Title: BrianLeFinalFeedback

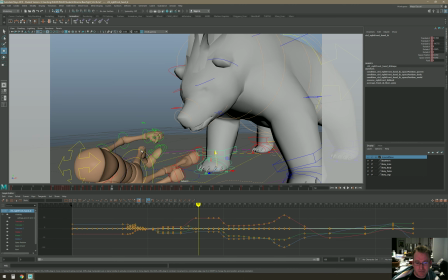(12:51)
This is sort of just how I normally like work on a scene.
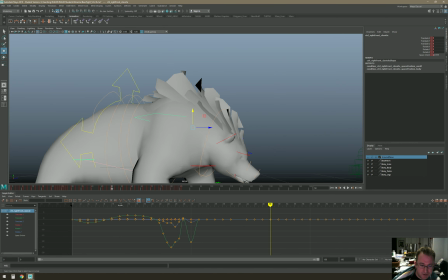(12:56)
I'm just trying to figure out.
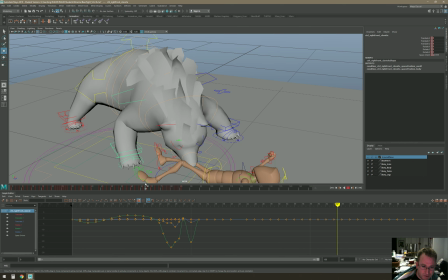(13:03)
I think this is more or less where you figured you were on your stuff. Yeah, I was noticing some weird pops on the legs, so I was watching the shoulders up on top, and you can see it like pop down and pop back up.
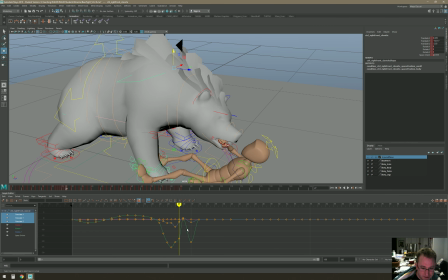(13:17)
That's probably the translation. It's probably this key. Just get rid of it. Smooth it out. Should be fine.
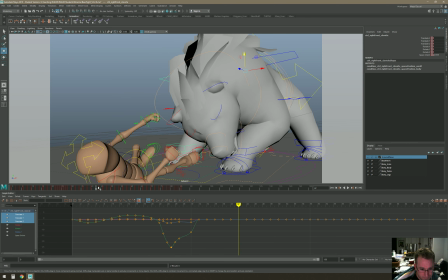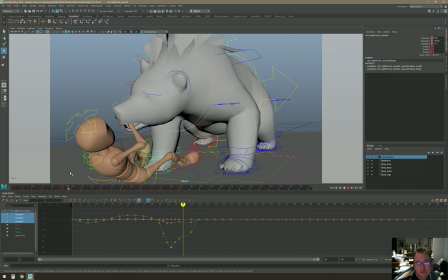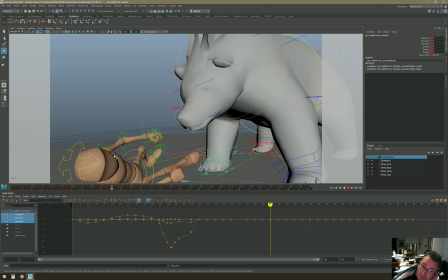(13:44)
Yeah, so this is the punch.
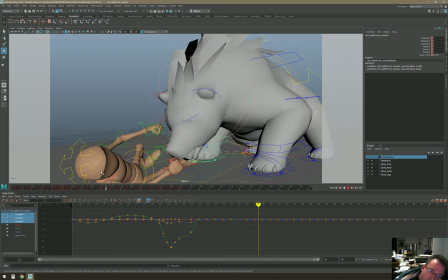(13:52)
Doesn't quite come across too well.
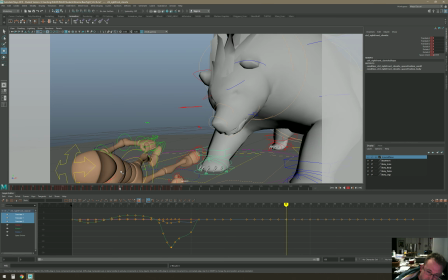(13:56)
This is, I think, the punch is sort of the meat and potatoes of like the first half of this scene.
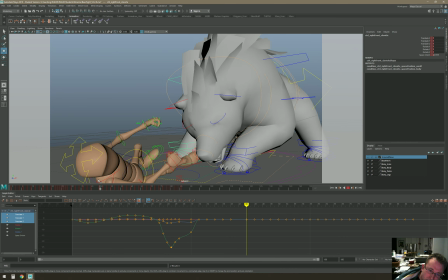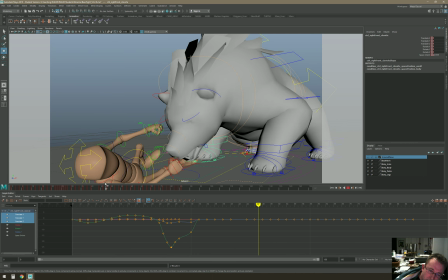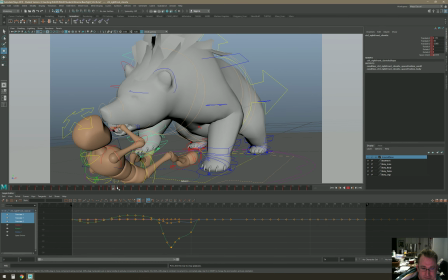(14:21)
Yeah, the hand moves pretty slow, so it like comes up slow
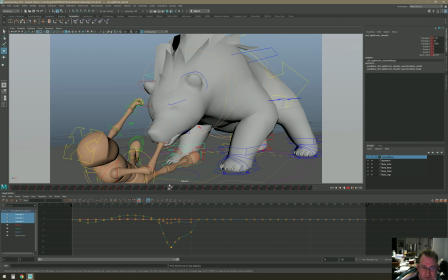(14:27)
and then never quite makes contact with the bear.
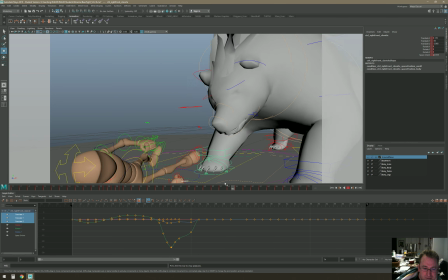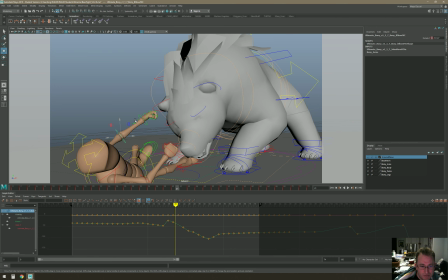(14:40)
So I think the fist is a big part of, I think, why the punch isn't reading.
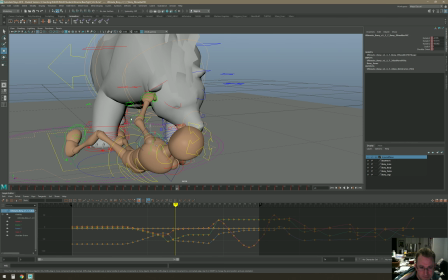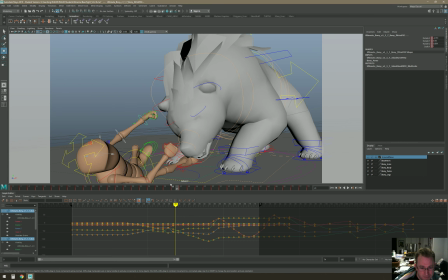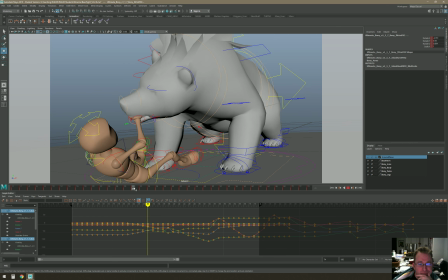(14:58)
Because you're not really showing the fist here, and then it doesn't really follow through.
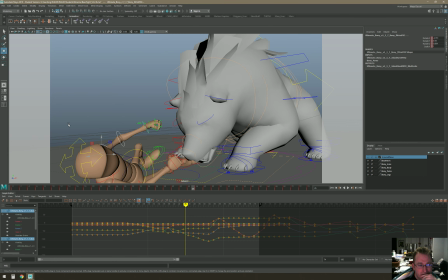(15:05)
So you kind of want to show See if this works. Snip. Here we go.
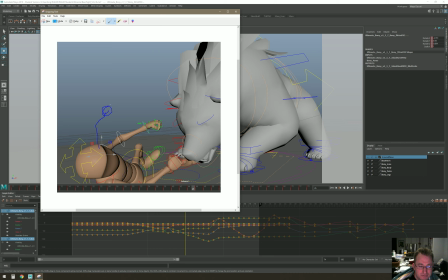(15:17)
You kind of want to show the guy get ready, and then when he punches, kind of swings through.
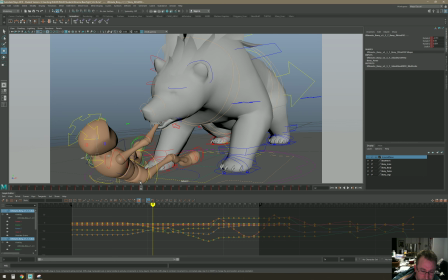(15:28)
This isn't making sense, but so in here you probably want to show the hand,
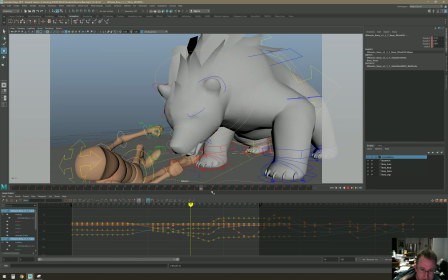(15:39)
and then that's the contact, and then that's a follow through.
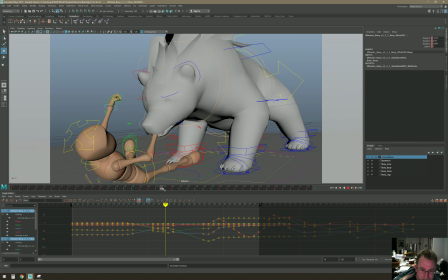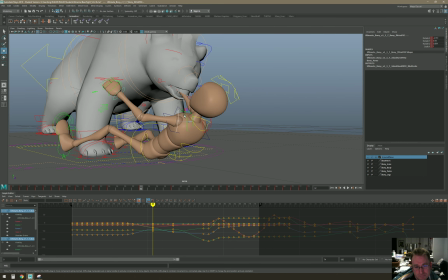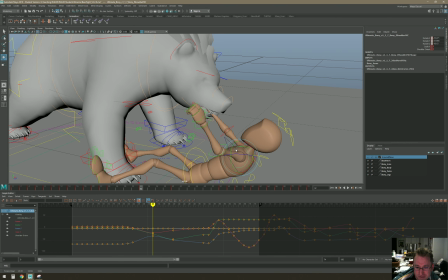(16:02)
So one of the big reasons to work with cameras is that way you can do stuff like this,
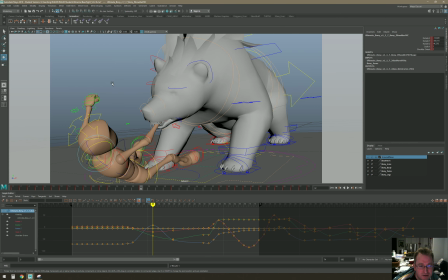(16:09)
where I'm just lifting the anticipation on the fist up to a point where it reads a little better on the screen.
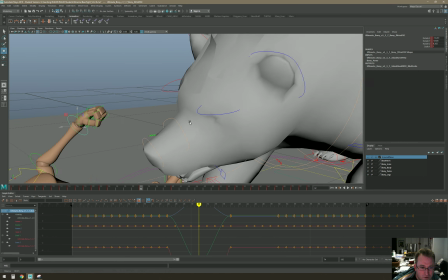(16:28)
More like a fist.
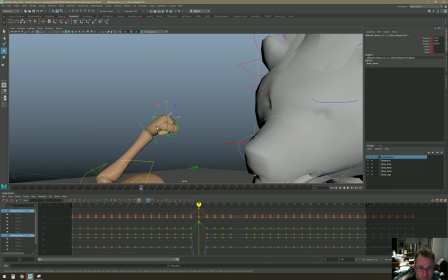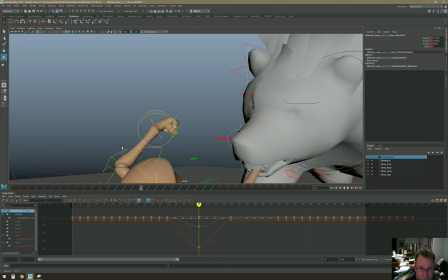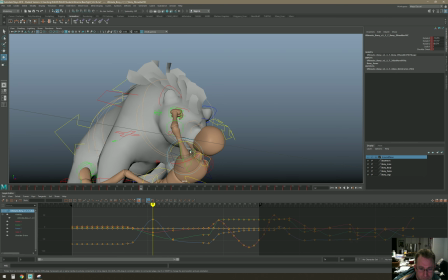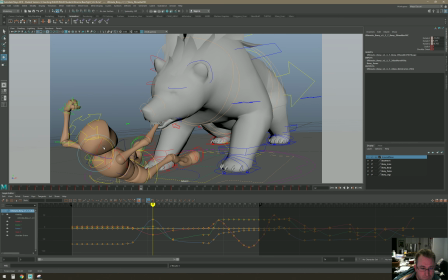There we go.